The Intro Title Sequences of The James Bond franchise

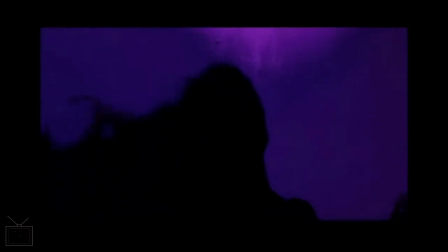(1965's) Thunderball. This is sort of Binder moving very much towards the
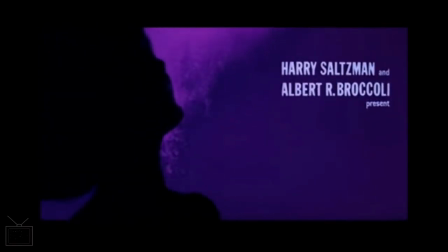sort of pattern that he would become locked into up until
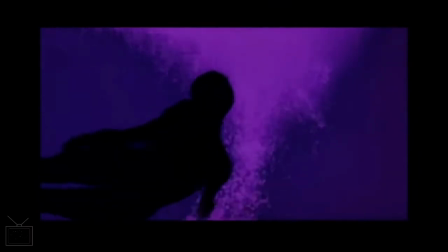Goldeneye, where somebody else took the reins. We have the silhouettes of the naked women
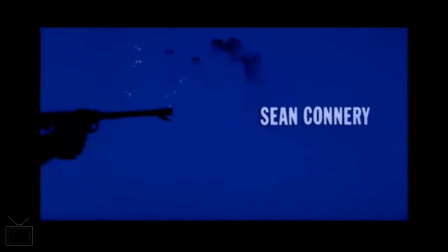contrasted against kind of solid blocks of colour,
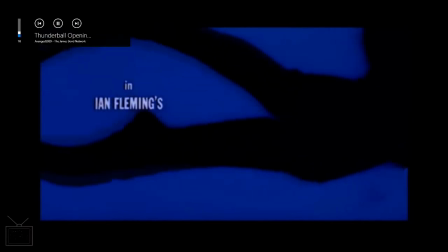along with kind of imagery that kind of ties into the theme of the film. Obviously, in this case, Thunderball is very aquatic, very based around kind of underwater manoeuvring.
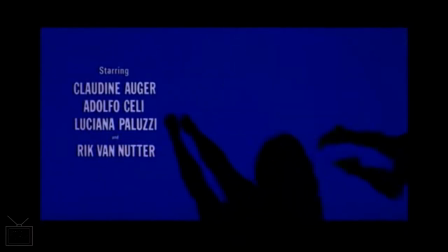So that's what we get in the images.
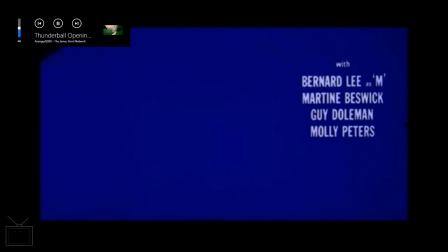But this one, again, I think is pretty good.
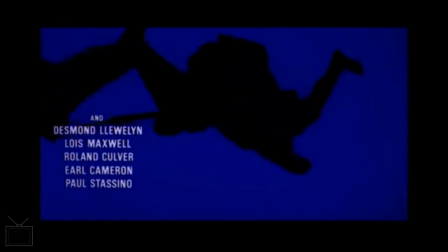It doesn't go sort of too overboard with the kind of, I guess, titillation fact.
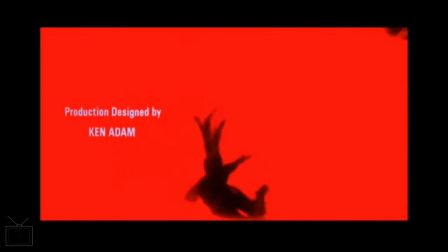The sort of the black on solid colour works well, and the kind of bursts of
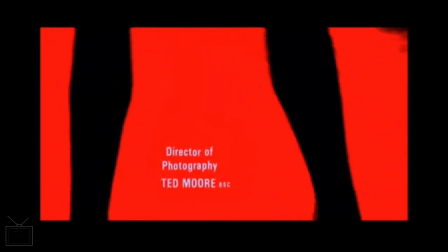bubbles occasionally in the frame add another sort of layer to it.
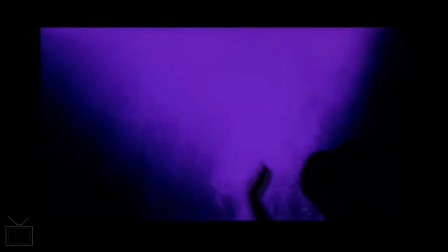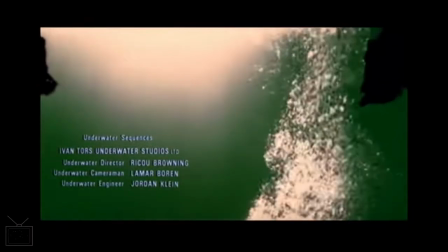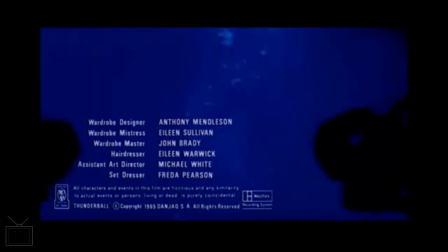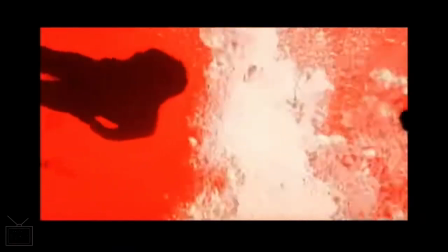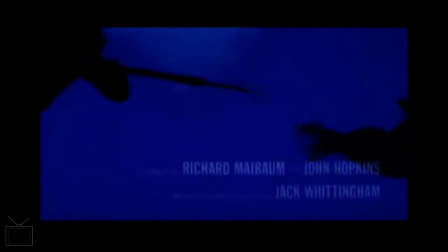He strikes like thunder.
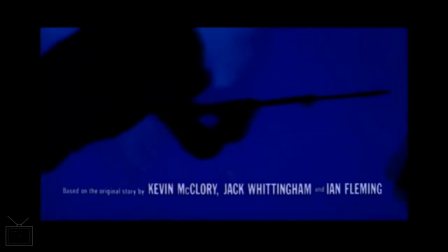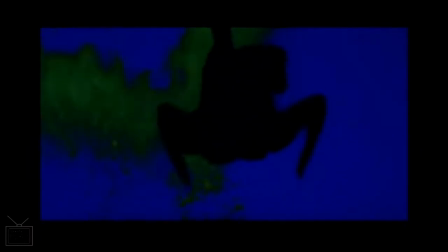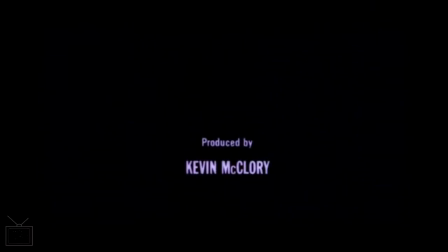But it has to be said that Tom Jones's Thunderball is a bit too much of a
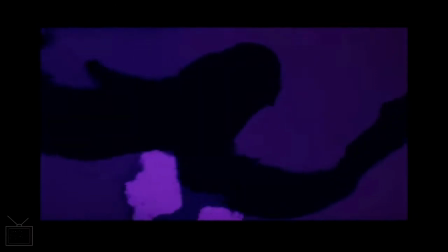conscious effort just to sort of recapture the theme to Goldfinger.
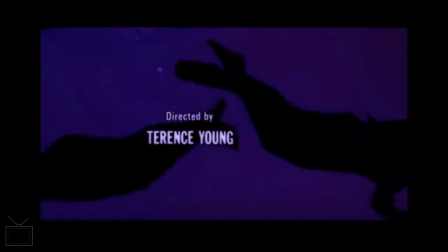It's very stylistically the same in terms of its musical setup and production.
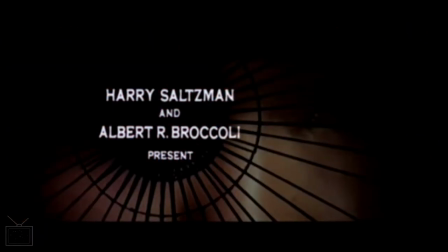So You Only Live Twice from 67 is the first example we have, I think,
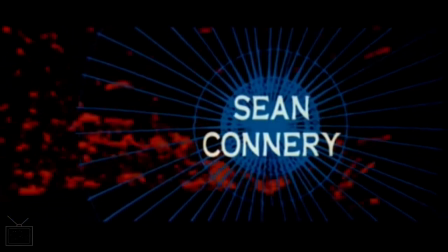of the title sequence containing elements that can or that do potentially give away sort of elements of the plot of the film that aren't immediately clear,
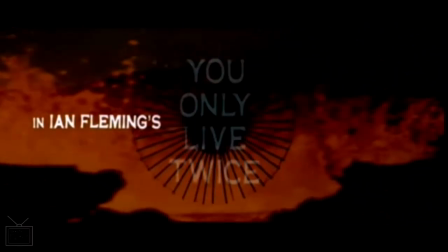because we have this big theme throughout the sequence of lava and volcanoes,
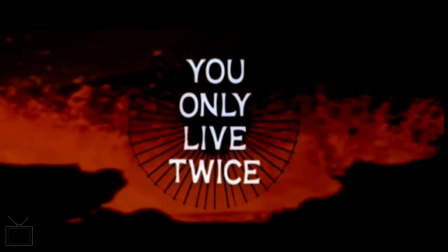which of course for the majority of the film it would not be clear the first time you saw it why that
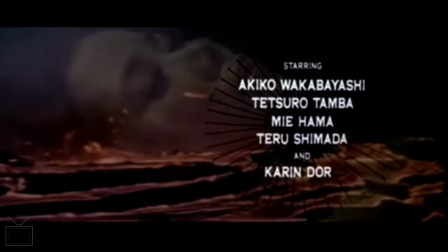connects into the film.
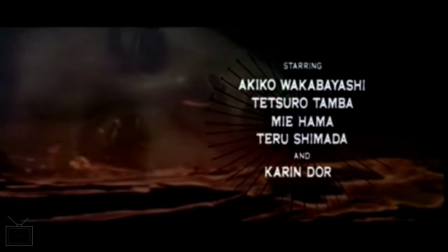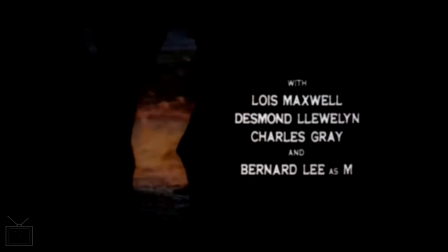Elsewhere, we have the connection to the kind of Japanese setting with the use of the
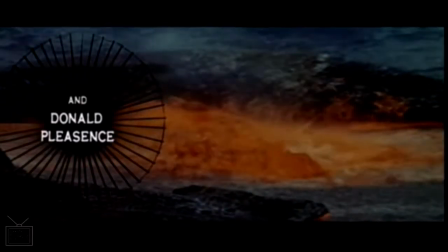fans and the kind of geisha type images here,
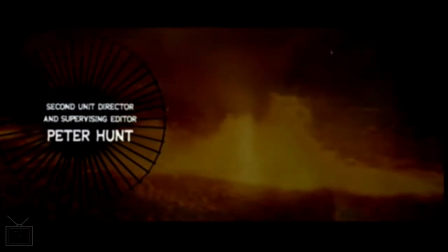which apparently is very much like the original novel.
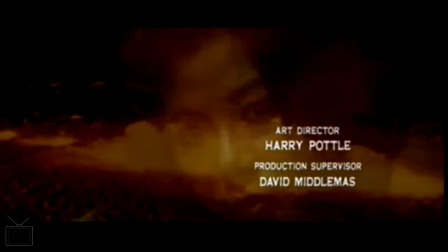Screenwriter Roald Dahl complained the original novel was basically just a travelogue from Fleming's sort of experience of Japan.
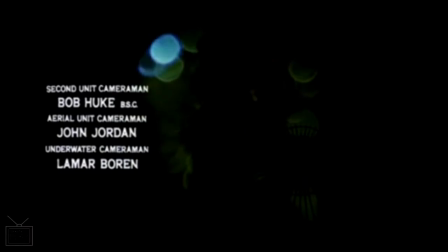He was so excited about it, he just kind of wrote about it and then just kind of bolted on a loose Bond story to it.